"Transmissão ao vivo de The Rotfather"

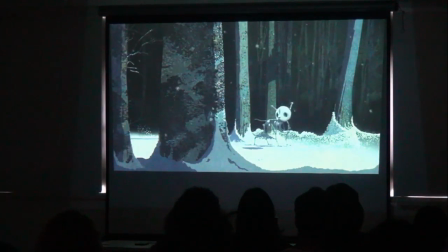[8:42]
What kind of a shot is this one? Long shot.
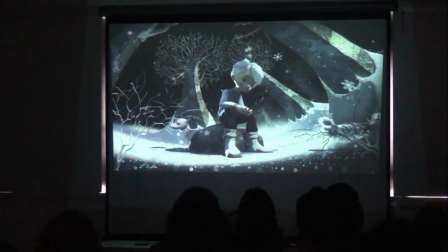[8:47]
Okay, what about this one? Medium shot.
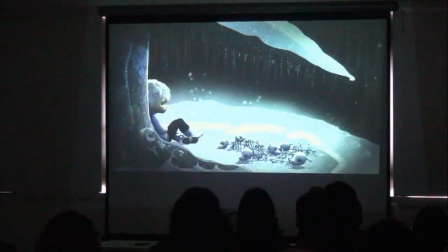[8:52]
Okay, good. This one? Close up. Good. This one?
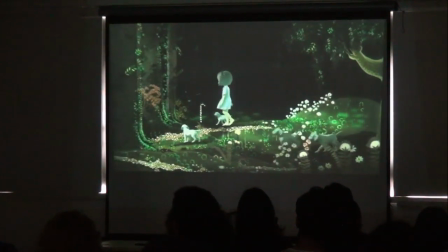[9:04]
Long shot. Yes.
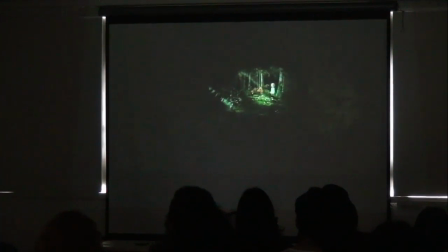[9:09]
What about this one? Good.
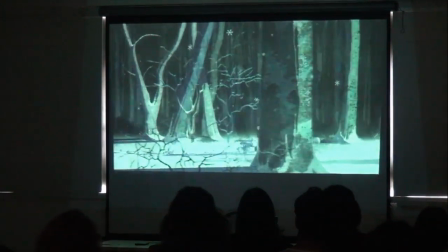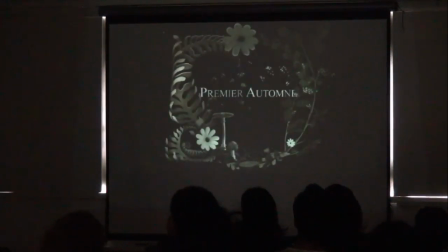[9:21]
And you can see he goes from close to far for both the characters, right? The director is going from close to far and he's establishing where these characters live, where they come from.
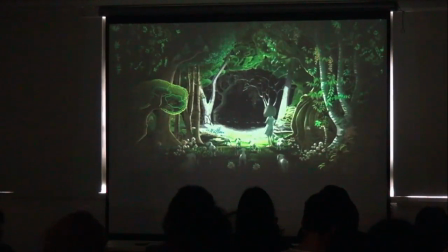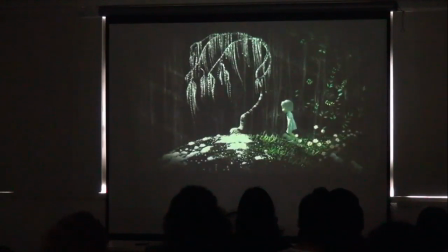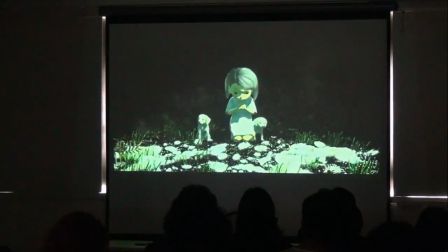[9:51]
Okay, I'm going to be really bad
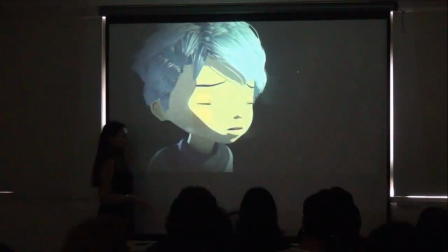[9:57]
After creating all that anticipation, I'm going to pause this film, okay?
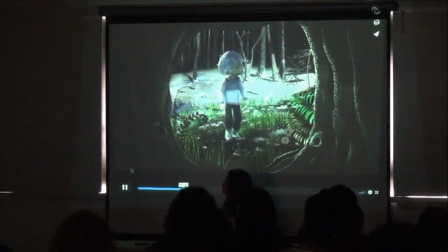[10:01]
Please forgive me, but I highly recommend you guys watch this production.
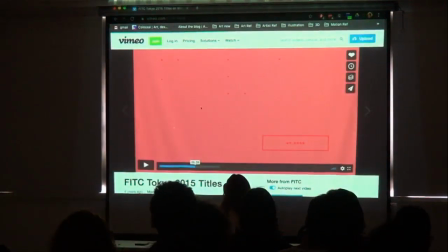[10:11]
Well, sorry. The end. Well, no, it's a long production.
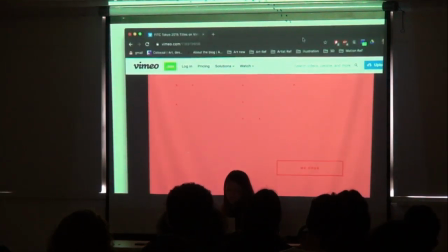[10:18]
It's a 10-minute production, so all right. Okay.
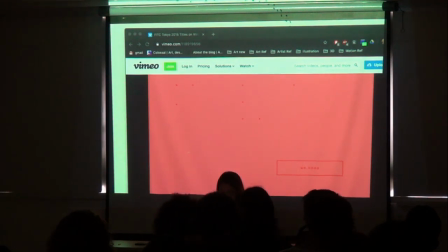[10:24]
And I promise I have better stuff coming up for you, so no love lost.
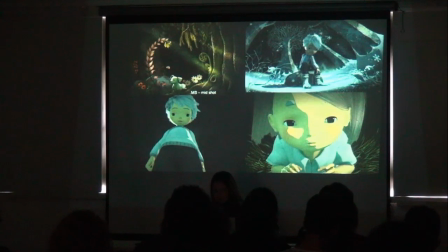[10:31]
Okay. So what we can gather, if we can come up, if we can decide, okay, what are these different shots communicating to us?
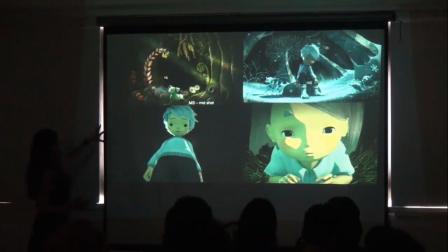[10:39]
If we look at a mid shot right over here,
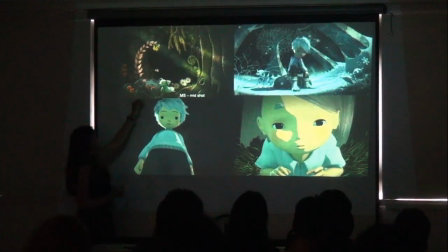[10:42]
it gives us a totality of the mood of your character in that moment, right? A mid shot. But when you come up to something like a close up, you get locked in this character's eyes,
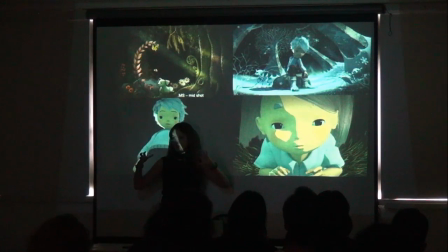[10:57]
and you can't really, there's no other focal point. You can't move around in this shot. So it's extremely intense, and the power of the gaze of this character is kind of forcing you to feel exactly what she's feeling.
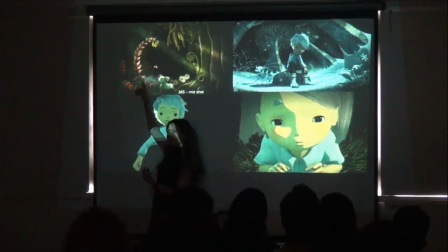[11:12]
Versus over here, we still have a lot of room to play, right?
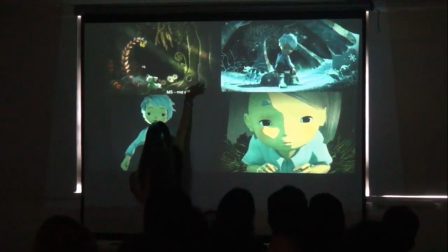[11:16]
We can see the foliage, we can see the rock, we can see the tree and the light rays and whatnot. So we still have a lot of room to sort of like be inventive of our own story. However, a close-up is a very powerful gaze.
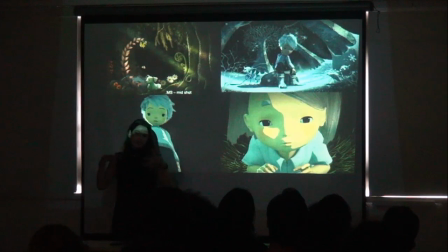[11:33]
Usually it is a gaze, even if it's a Coca-Cola bottle. And that forces you to feel that moment that the director is trying to describe.
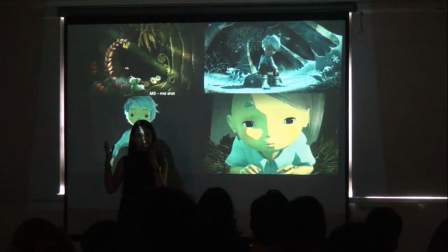[11:45]
So that is the field of view, is the size of what you're able to create in that composition, right? So different shots and field of view. That's one way of categorizing.
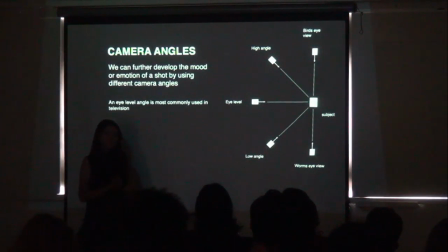[11:58]
The next way of categorizing shots is through camera angles. And the most typically used angle for television, for broadcast,
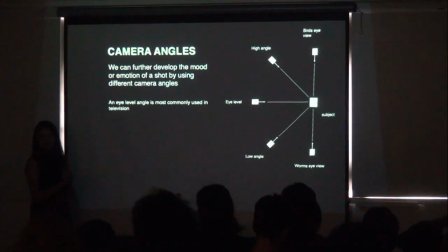[12:12]
and maybe most of us don't even know what broadcast is because we're all streaming so much information, right? But say like a news channel. How many people actually watch the news?
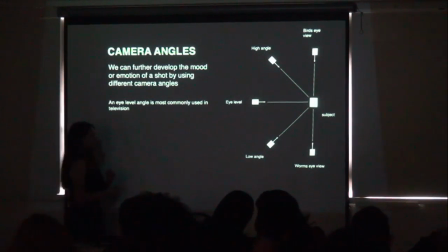[12:25]
1.5%? Okay, 1.5. All right. When you're old like me, then you will find the news a little bit more interesting. What about like the Daily Show, or let me think of something cool.
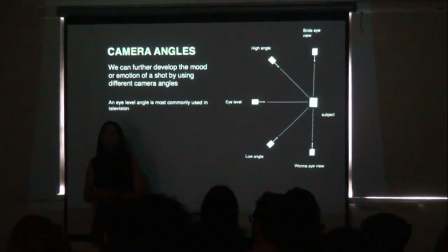[12:39]
Yeah, okay, Eduardo watches the Daily Show. Eduardo, very cool. Okay, or any kind of like televised streaming.
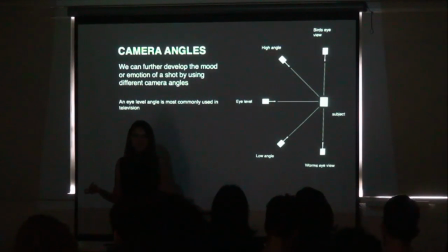[12:47]
So give me an example of a show that is eye level.